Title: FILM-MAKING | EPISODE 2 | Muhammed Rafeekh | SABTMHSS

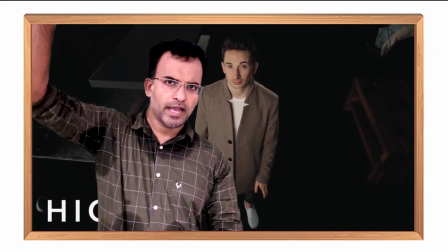In high angle, camera is placed above the subject and the subject looks smaller than usual.
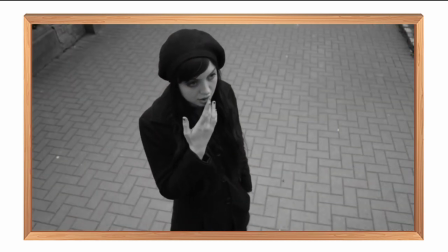And this angle is normally used to show that the subject is weak, powerless or trapped. In low angle, the camera films the subject from below.
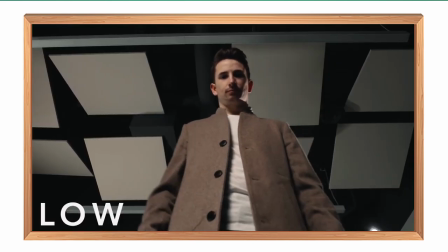So here, the subject looks bigger than usual.
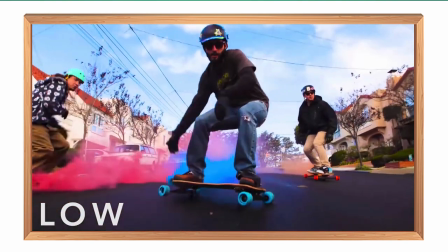Okay, this angle is normally used to show that the subject is powerful,
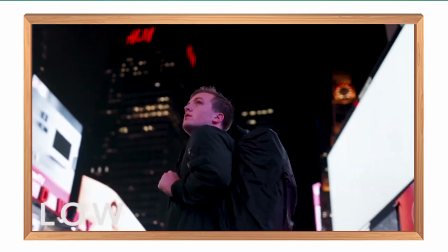the subject is strong or it is threatened.
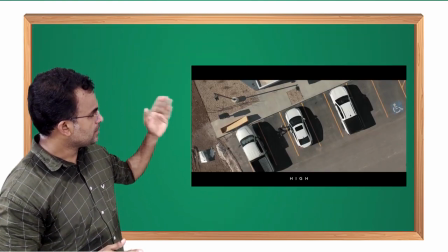Yeah, other than these three, there are Dutch angle shots, there are bird's eye view shots and there are over the shoulder shots. So you have to select the right angle for each of your shot. Okay, you have to say, if you want to show that your character is powerless, your character is helpless or your character is trapped, you have to use a high angle. Okay, if you want to show that your character is getting strong or your character is going to threaten others, you can use a low angle shot. So you have to select the right angle for each of your shot. Now let's move to the next one, that is camera movement.
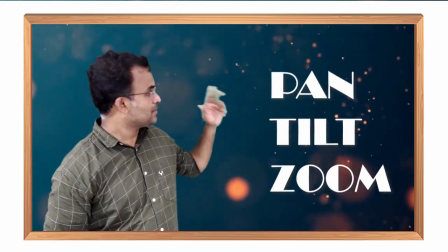Mainly, there are three camera movements: pan, tilt and zoom.
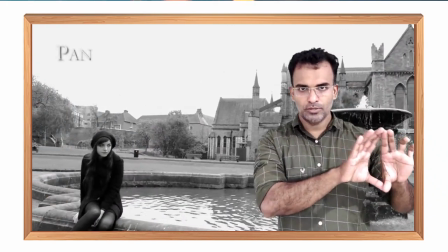Pan is the camera movement from side to side. Okay, from side to side on a horizontal axis.
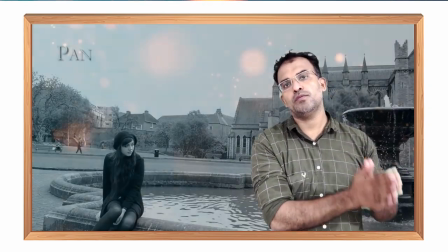This will give you a panoramical view of a landscape or other things. Tilt is the camera movement where the camera moves up or down on a vertical axis.
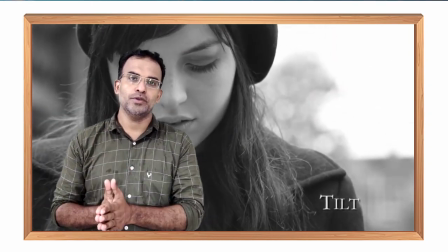This will give you a vertical view of the object from head to toe. Then the last one, zoom. In zoom,
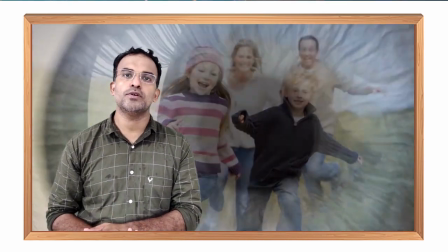the camera moves either in to get a closer view of the object or the camera moves further away from the object. There are other two more camera movements, but they are a little bit expensive.
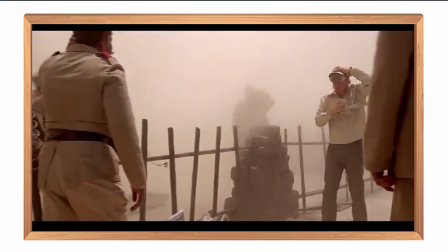Here is the first one, it is dolly or tracking. Here is an example.
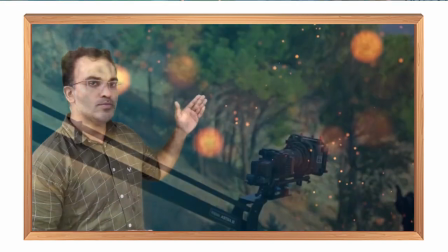And the second one is boom or crane, and here is the example.
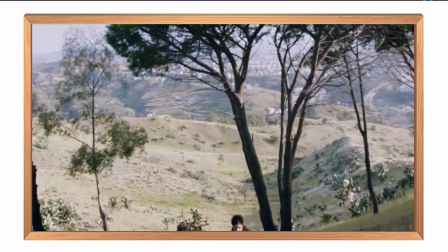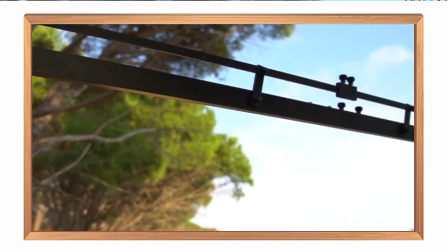Now let's discuss the last topic of today's episode. Okay, that is important composition, videography or composition rules. So today we are going to learn only 5 important composition rules. Okay, and the first rule is rule of thirds.
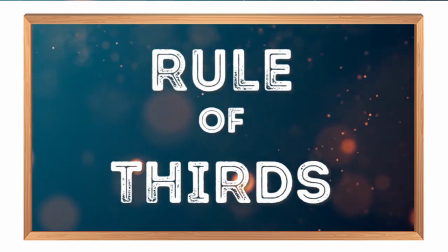Rule of third is a composition rule where we divide the frame into 9 equal parts by drawing 2 horizontal lines and 2 vertical lines. So if you place the object in any of these intersecting points, that frame will look more beautiful and more natural.
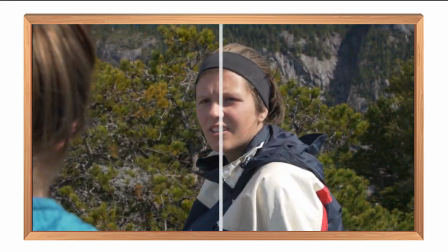Here, I will show you some examples.
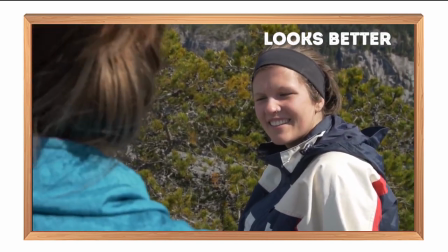Now, let's move to the next row number 2. That is roll of 180 degree.
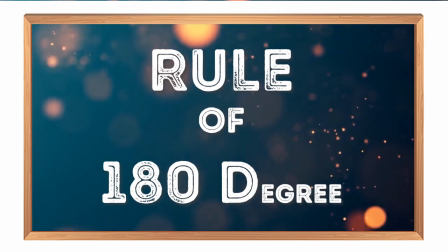When there are two characters in the scene and when they converse each other, they should maintain the same left-right relationship to one another.
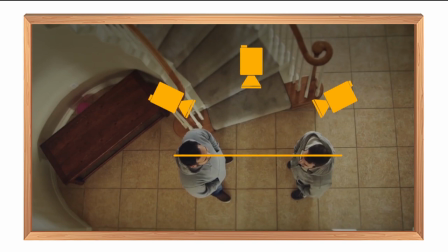For that, the camera is placed on one side of an imaginary axis between these two characters,
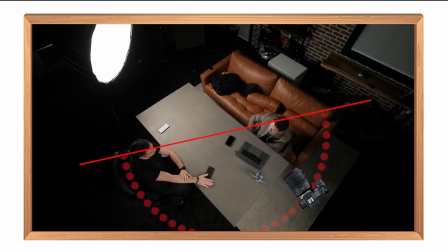and the camera is not supposed to cross the line.
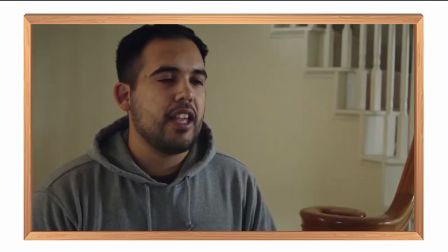When the camera breaks this rule, the viewers may feel that the characters are looking in opposite direction. So this is the rule of 180. And now let's move to the next rule, that is rule of 30 degrees.